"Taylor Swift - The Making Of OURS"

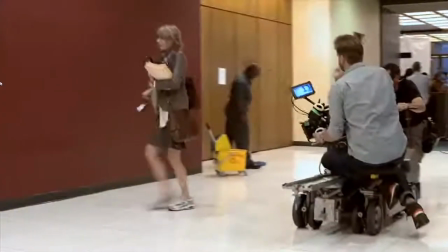(8:24)
I call this corporate not chic.
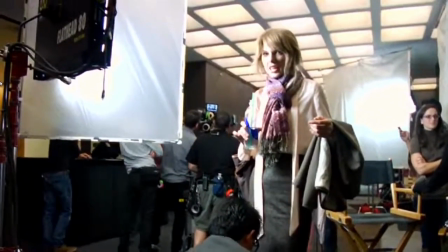(8:27)
These are the shoes that I come into the office with and I change the shoes at my desk because I don't want to be uncomfortable.
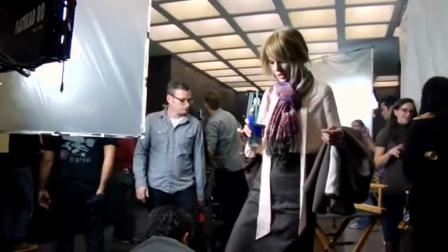(8:34)
Nothing says, I don't care about my job, like wearing these. I told Declan, I really don't want this to be something where it looks like it's trying to be a cute music video, as far as like fashion sense. Taylor was really clear about wanting it to look very real.
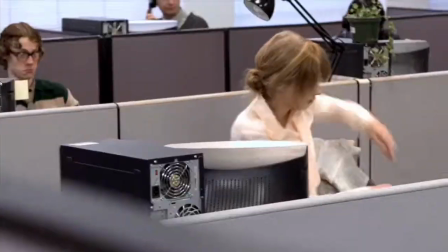(8:51)
This character is working hard all day at a job that's not necessarily the most glamorous job. And then that dictated the hair, which was, you know. Very natural, like every day, like how anybody would wear it to work. She wanted a no makeup look for this, so it was pretty simple and clean.
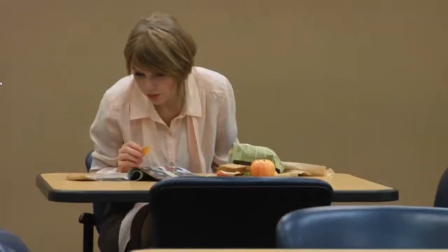(9:09)
She will be toned down like you've never seen her before. It's going to be dowdy, frumpy, not attractive.
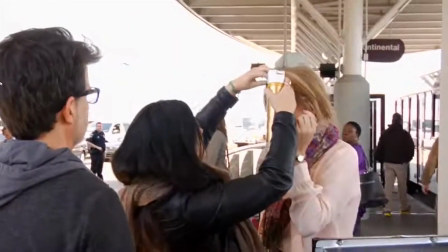(9:17)
I wanted my hair to be like straight, kind of, fangs kind of.
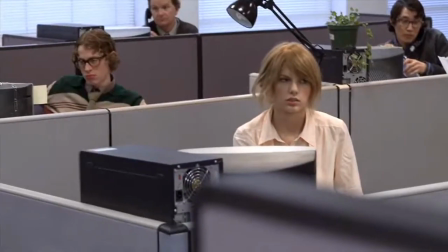(9:23)
I didn't want it to be anything fashionable or anything you would aspire to. And then we got to turn it around a little bit in the B-roll footage.
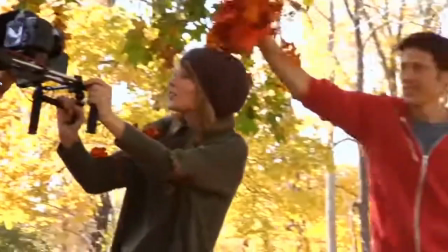(9:30)
The B-roll footage is of her in these loving scenes with the male lead.
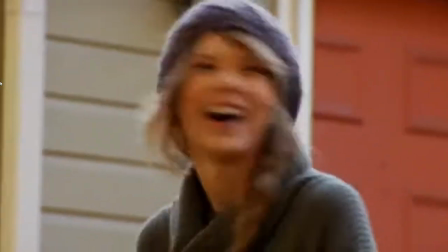(9:35)
There's a little pop of color and it's fall and she's got the hat and you know it's more cozy and warm feeling.
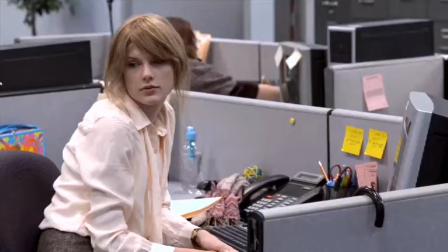(9:41)
We were laughing earlier because even though she's a little frumpier looking in the business look, still in the monitor she looks stunningly gorgeous. We were trying to make her a little bit more like off but it's really hard.
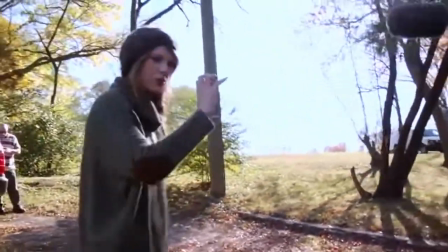(10:06)
I'm about to go make some videos of home movies and
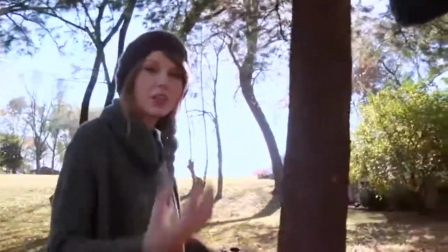(10:10)
cute things that I'm going to be reminiscing back on while I'm in my awful work day.
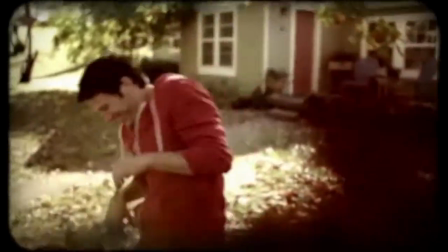(10:17)
We are shooting Taylor and Zach's home movies, showing the lighter side of life.
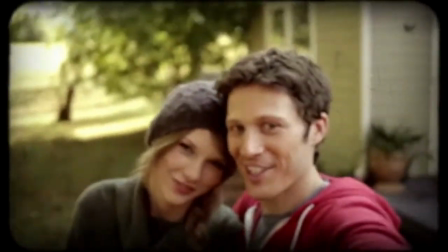(10:22) Okay, ready? Just smile and pose.
We're going to try to create an 8mm home movie effect, which is a kind of 60s camera.
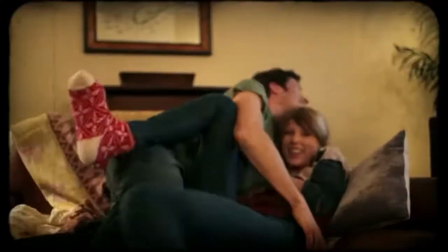(10:29)
I think maybe we've grown an appreciation for that look. There's a crispness and a history to it.
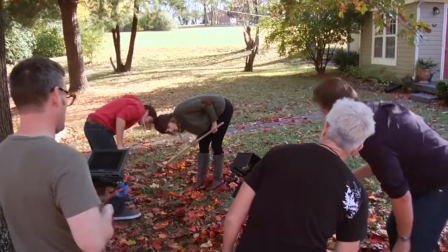(10:34)
It's not perfect, but it's still kind of cool. To create the home movie effect, we started to film Taylor and Zach doing these various actions together,
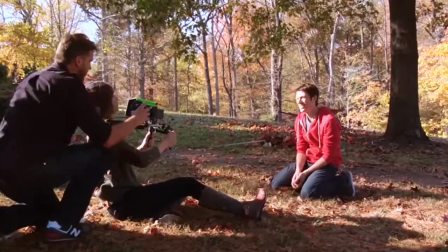(10:43)
like making their home movies, but we realized quite quickly that it was actually better to give them the camera. It was my first music video shoot.
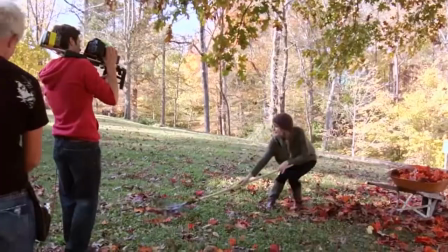(10:49)
I didn't realize I was going to get to do so much camera work. It was kind of fun. They're just messing around, riding around in the yard.
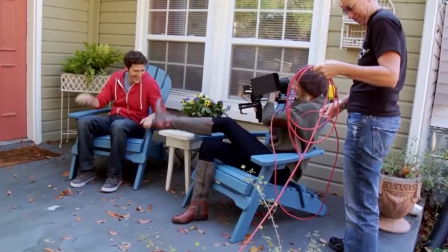(10:56)
They have actually shot most of the stuff themselves. We just walked away, gave them the camera, and they filmed each other like a real couple would film each other.
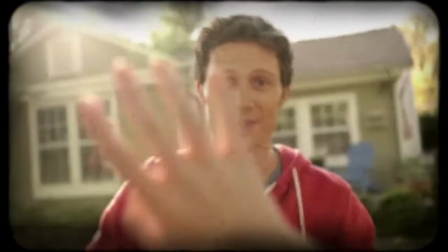(11:04)
That's created a much more genuine, less professional look, which is what we were going for the whole time. I've never really, like, gotten to do that before. You've never done it either. I'm going to be extra annoying on this one. It's very rare for me to actually not look. There's filming right now, and I'm not even in there. I get to go to dinner early, I'm going to leave Taylor here, and she can film the rest of the video.
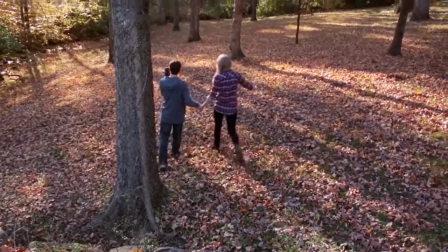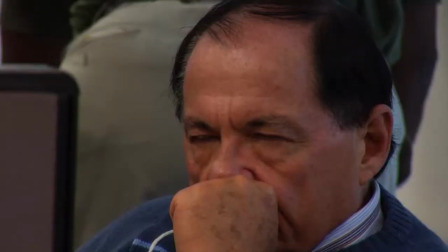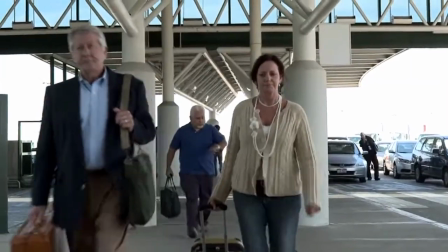(11:38)
We need all these extras to fill all these locations, the airport, the bus, the house.
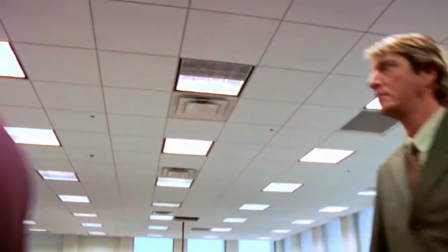(11:45)
And so what we did, we cast a very wide net all over Nashville and the surrounding areas,
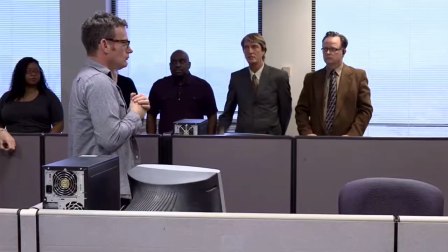(11:50)
and we had about 200 people come in, and I pick who I like to look of,
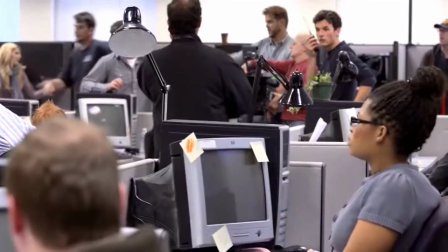(11:54)
and then I send them to Taylor, and then she says for which role, which person she would like to play.
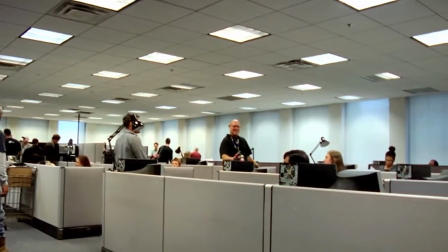(11:59)
Here we are in the office.
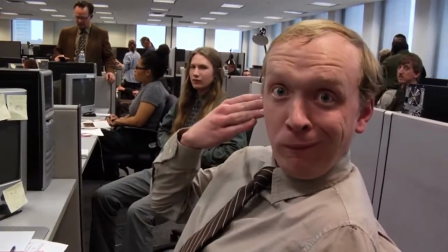(12:01)
We have a weird, eclectic bunch of people who work in this office and I cast these people to look as peculiar as I could find them.
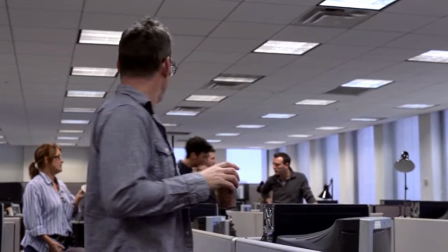(12:09)
I think they look terrific. I thought there was someone listening.
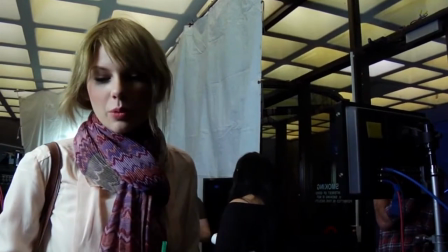(12:15)
We have two actors who are absolutely perfect in this first scene.
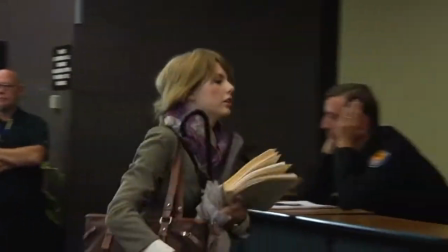(12:19)
I walk in and the security guard behind the desk is just sitting there staring a hole into his desk.
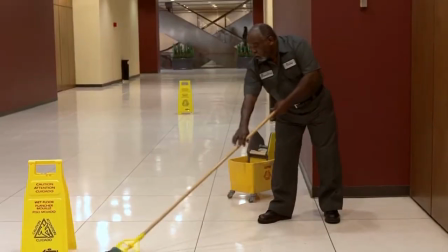(12:25)
Oh, you look so sad! And then there's a janitor who's got the most amazing smile.
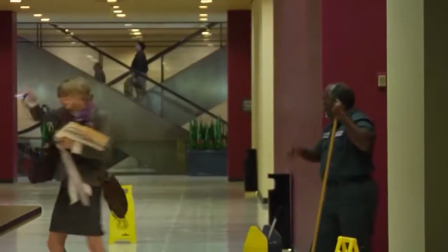(12:30)
I have fist-pound on the way in and a high-five on the way out.